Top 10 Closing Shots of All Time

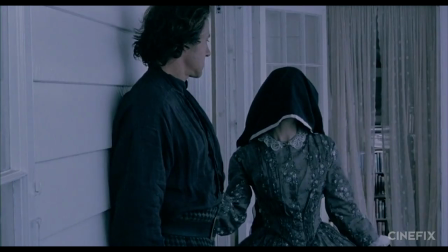Speaker 1st of 11, there are two parts of any story, the ending and everything else. We're here to honor the former, and needless to say, spoilers abound.
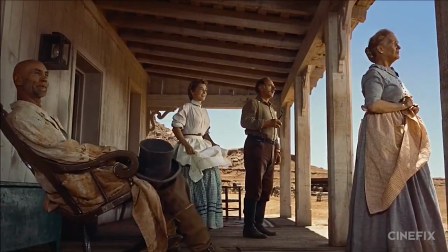You have been warned. These are the top 10 final shots of all time.
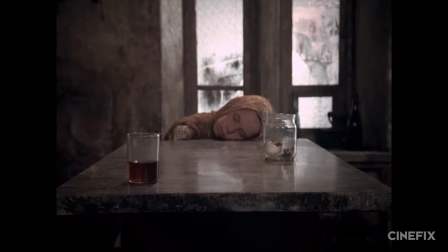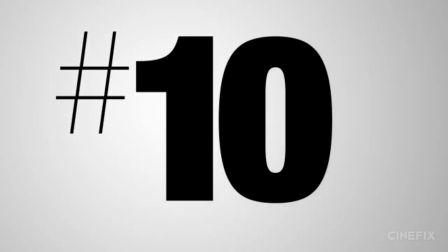Kicking us off at number 10, we're looking at some of the awesome films that left us pondering over the symbolic.
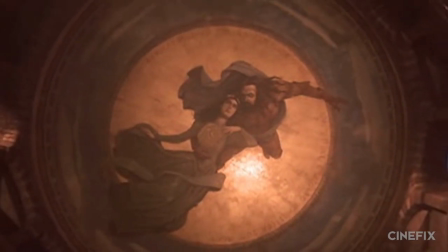And that might be Bram Stoker's Dracula, craning up into rafters, Seven Samurai and the Results of Their Sacrifice,
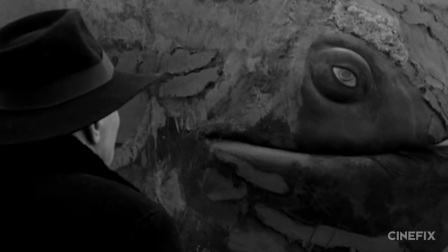or Workmeister's Harmonie's Long Gaze Into the Eyes of a Bloated Whale.
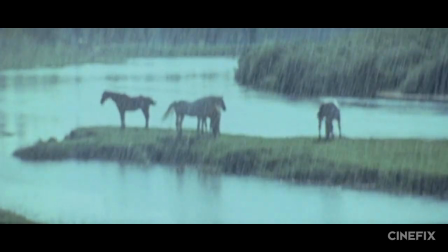From Never Let Me Go, or North by Northwest, or even Andre Rublev, There's a lot of badass closing shots we wanted to talk about today,
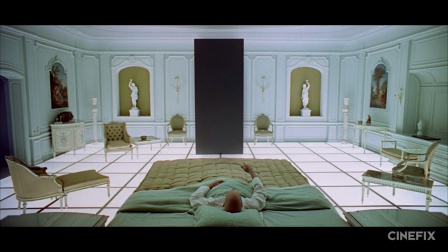but for our number 10, it's got to be from the one and only 2001 A Space Odyssey.
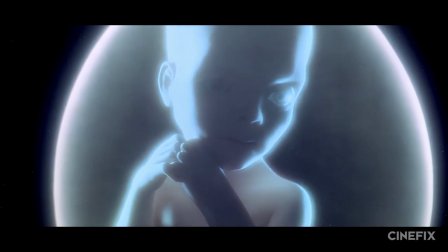Okay, yes, we know. You can read this shot literally as well as symbolically. But if you think Kubrick is only operating in a literal mode, may we direct you to room 237?
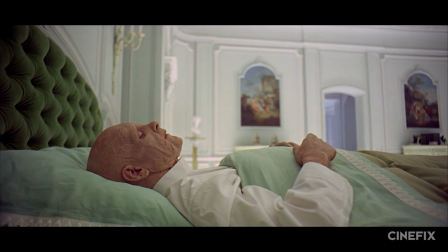The most commonly accepted theory is that Dave has been transformed by the monolith into Star Child,
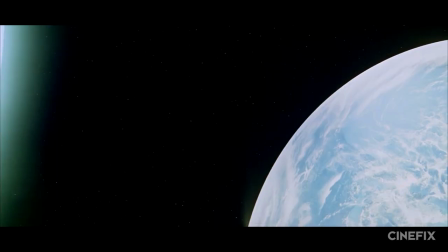the next step in human evolution, and has been sent back to Earth in order to guide the species further.
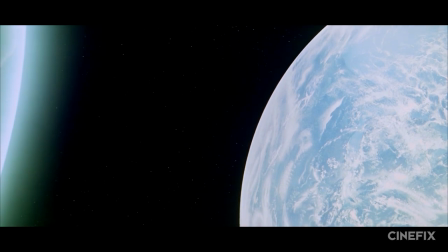And this is a pretty interesting read, but you don't have to look much further than Kubrick himself to realize that there is no single explanation that is canon.
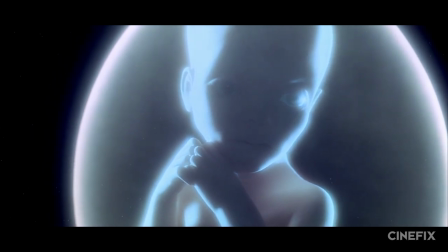Kubrick specifically set out to avoid intellectual verbalization. To paraphrase Arthur C. Clarke, they were dealing with the mystery of the universe.
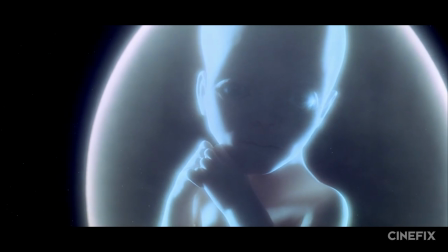By definition, it couldn't be understandable.
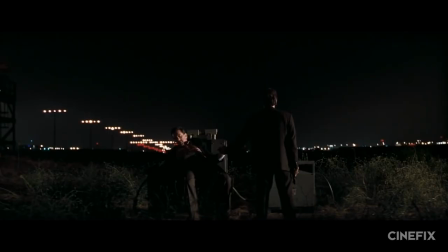After symbols, we've got themes, like the fundamental equivalence of cop and criminal in Heat,
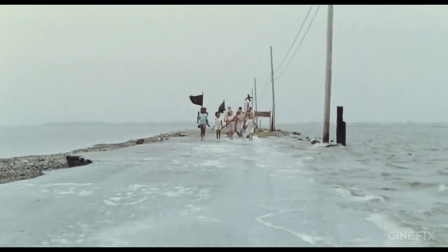the victorious march of Hush Puppy atop a levee from Beasts of the Southern Wild, the mental circus from 8 1⁄2,
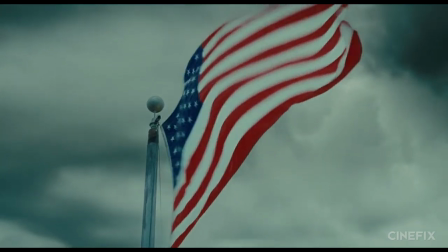and the titular blood from There Will Be Blood. However, for thematic brilliance, there's nothing like the approaching storm from A Serious Man.
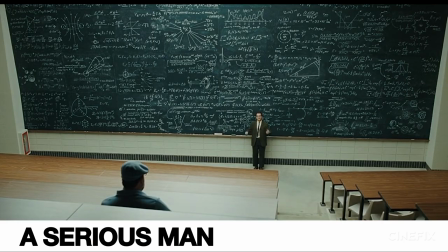In a film where the suffering is endless and the answers are nowhere to be found, what better way to end than with a whirlwind of biblical proportions,
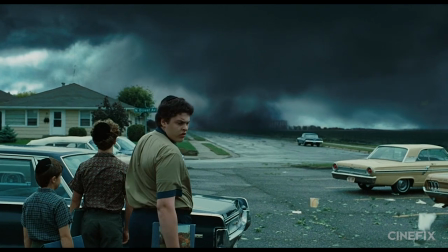a fate unknown, and the impending promise of more punishment? Of course, it's beautiful and inscrutable and lacks any kind of closure whatsoever,
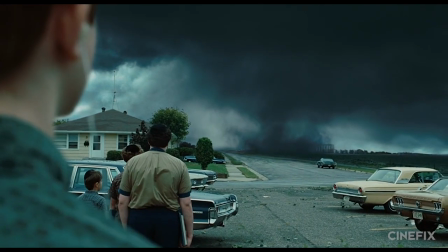but that's by design, and the film's response is the same as Danny's, just a little more Jefferson Airplane.
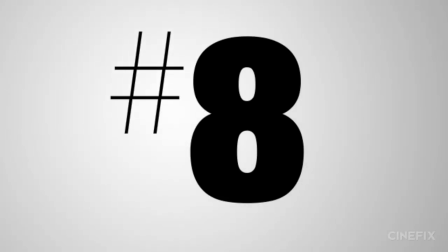Moving on to number eight, we'd be kidding ourselves if we didn't reserve a spot on our list for the visually stunning.
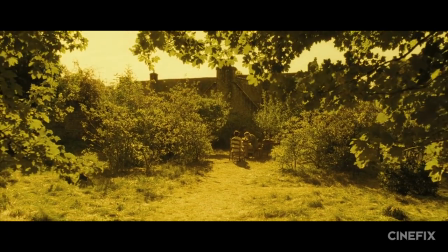Symbolic, thematic or not, many a filmmaker has decided to leave the viewer with a final beautiful image, a bold coda that hangs in their memory as the credits roll.
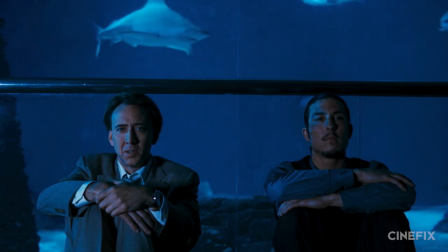And some of the best come from films like Gladiator, Sarah's Keys, Bad Lieutenant, Port of Call, New Orleans, A Very Long Engagement, Down by Law, and Stray Dogs.
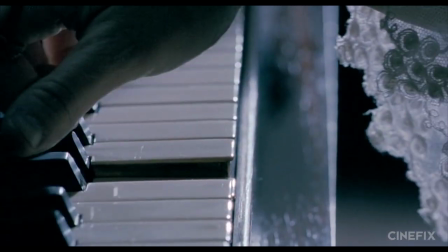However, for our favorite aesthetic pick, we've gotta hand it to the eerily beautiful underwater still life from the piano.
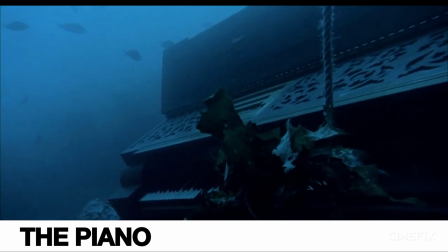I think of my piano in its ocean grave, and
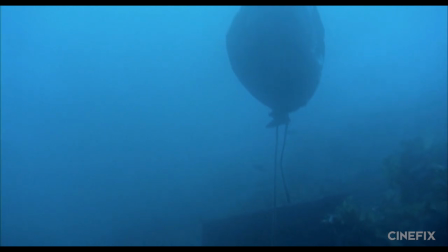sometimes myself floating above it.
Speaker 1st of 111 This underwatch New Zealand film ends in a one of a kind tableau, the main character hanging lifeless,
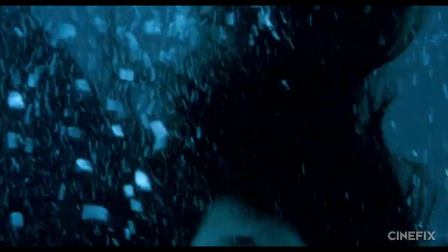attached to her sunken piano in a fantasy of her aborted suicide that she claims lulls her to sleep.
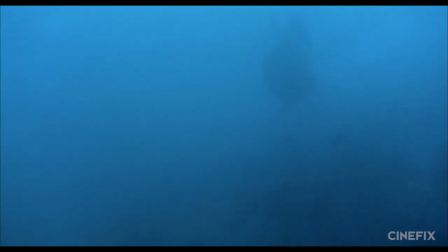It's a complex way to end a complex movie, but it's morbid serenity makes for a shot you're unlikely to forget.
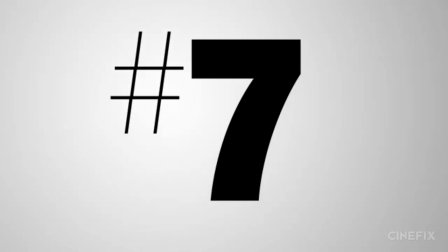Speaker 1st of 111 At number seven, we want to honor final shots that are not not only gorgeous, but visually inventive as well.
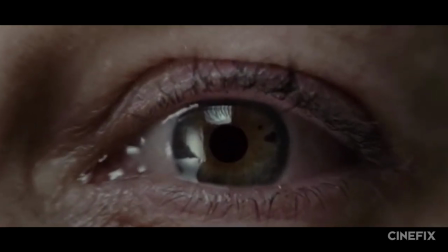Using the filmic medium in the unique kind of way that only cinema can. Shots like Julia's eyes, and the more recent Solaris.
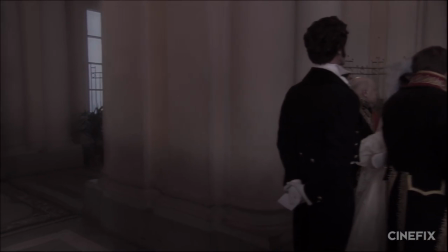And yeah, we know that Russian arc was only one shot, so technically its last shot is its first shot, is its only shot.
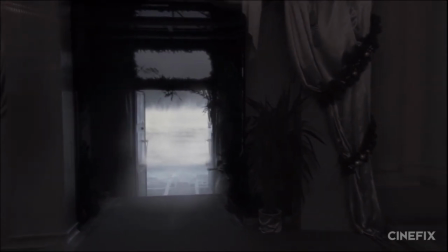But there's a very specific final moment that deserves its own runner up mention. However, we're not ones to squeak by on a technicality.
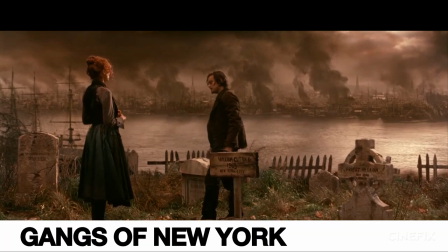So our number six actually goes to the 150 year shot from Gangs of New York.
And no matter what they did to build this city up again,
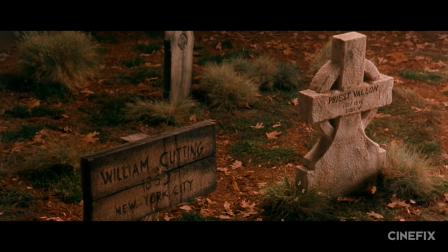for the rest of time, it would be like no one even knew he was ever here.
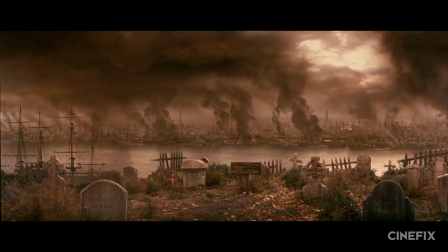From mid 19th century Manhattan to Brooklyn Bridge to Empire State to the World Trade,
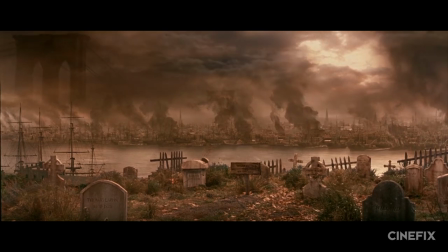this multi-layered shot perfectly visualizes the growth of New York and a city's relationship with the history upon which it is built.
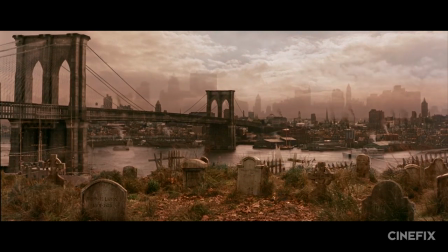In a movie that arose from Scorsese's curiosity about the origins of the New York City he grew up in, this shot's visual conceit really brings the thematics home.
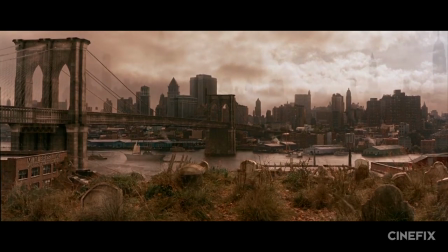So much bloodshed and violence only to fade into obscurity, overgrown, overshadowed, and forgotten.